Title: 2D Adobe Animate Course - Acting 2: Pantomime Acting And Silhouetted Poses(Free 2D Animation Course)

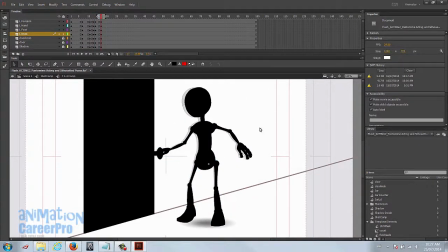And always when you skew the character like that,
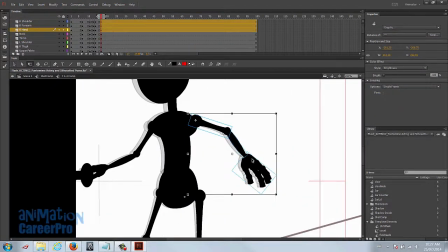it's really good to break the joints a little bit so that we don't notice that the entire body is moving at the same rate. So let's just give it a little bit of movement or pose changing.
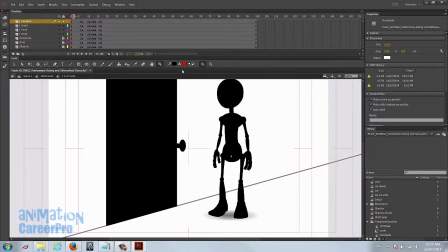So let's just play what we have so far.
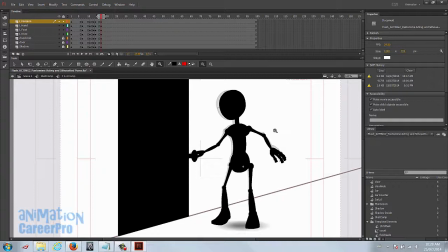Okay, so what we want to do here at this point is he's given it a tug, and we're thinking, you have to think about how the characters are going to react to this. It's not opening. So we want him to think for a minute, so let's give him a hold. The use of holds in animation is, I can't explain how important it is.
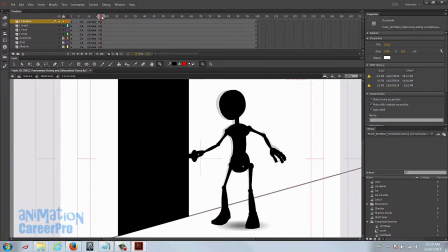It's used just to give the character a beat or a second to think. So we'll give him a 6 frame hold. Of course, we can change this later if it's not working out. So, okay, so we'll have him tug on it a little harder now, so we're going to give him another little anticipation.
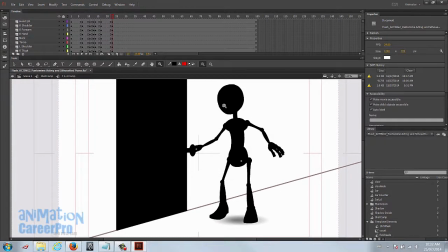Now we needed to anticipate forward toward the door, because he's going to give it another hard yank. We don't want him to anticipate too quickly here. Go 4 frames, give it 3 in-betweens.
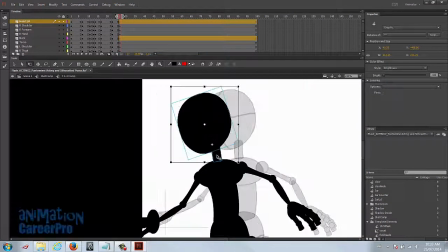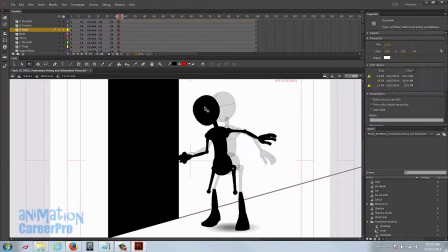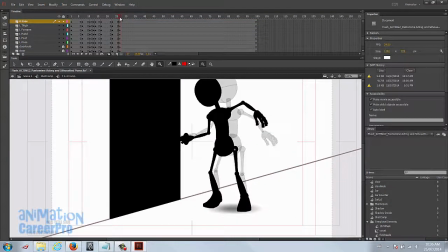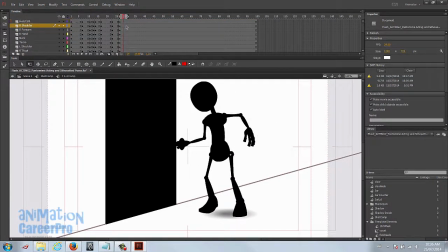And let's ease into this. Let's give it a 3 frame ease. 1, 2, 3.
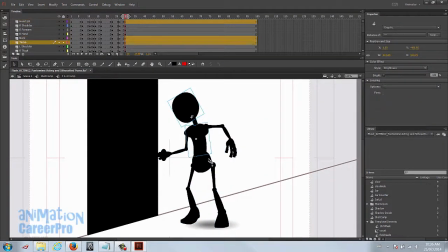Now it's always better to actually pose the character for the eases, but you can see that I've been using skewing quite a bit. I would say the skewing's okay, as long as you break some of the joints and do give him some posing.
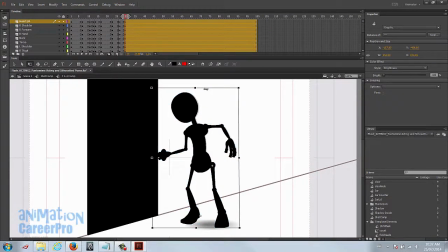Now we have to keep in mind we want this hand to stay planted. So when we skew the entire character, the hand's going to move a little bit, so we have to move it back.
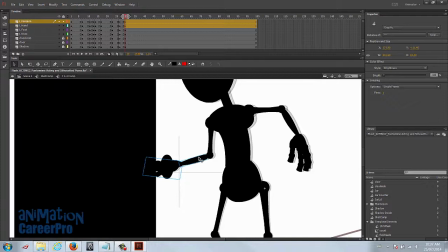That's counter animating. It's not always a great idea, but it works here.
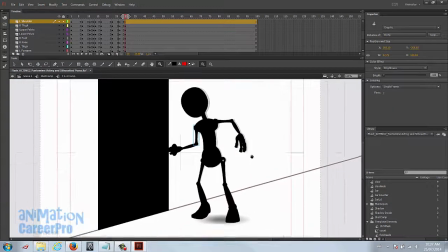That'll be just fine. So again, just working on this ease here. I'm just going to move the arm a little bit, and let's bend the head a little bit more
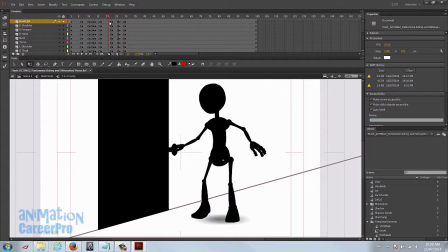for this easing in before he's going to pull back on it again. Alright, so he's leaning in, and now he's going to tug on it much harder. Let's scrub through our animation. This is the first pull is here.
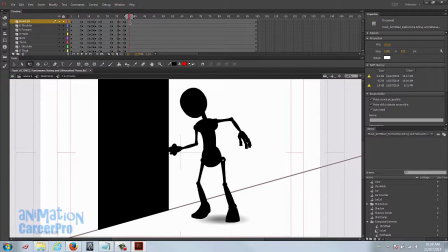So there's anticipation, and let's just give it 2 frames because this is going to be a quick movement back. Alright, so I'm going to leave his hand where it is. Let's not select the hand, but we'll select everything else.
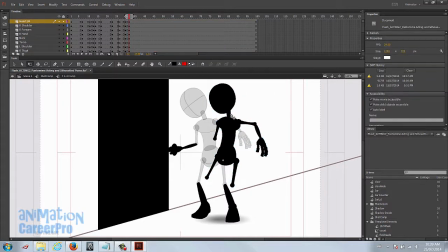We can stretch this arm out a little bit. We're animating, so this is animation, so we can really exaggerate a little bit.
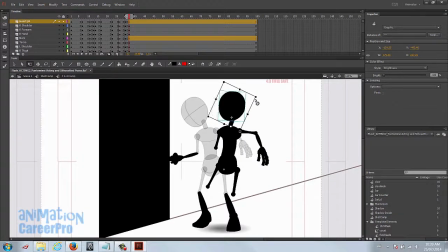Of course, not too much. You don't want to stretch the arm to the point where it looks unnatural. Okay, and we're going to straighten out his arm a little bit. You would do this if you were pulling on something to give yourself some extra weight in the opposite direction.
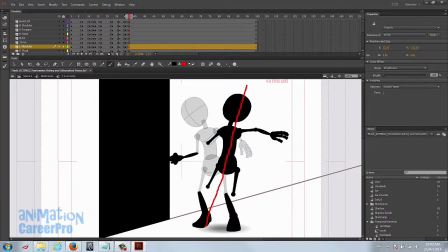Okay, so what I'm thinking here, I want to get a line of action where he's straight this way. So I'm just going to get his torso, change his torso to number 1.
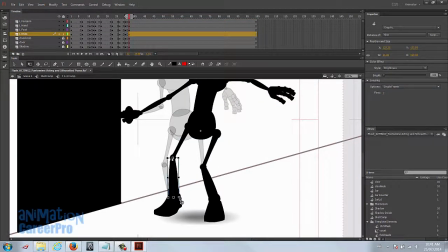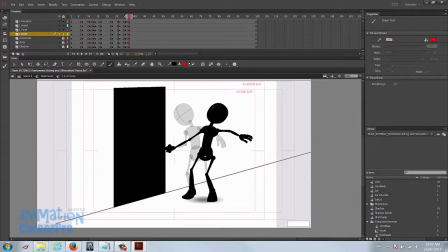So you can see we have a nice C curve going here, and there's some nice movement with the there's a nice line of action through the arms. We can actually get this up a little higher.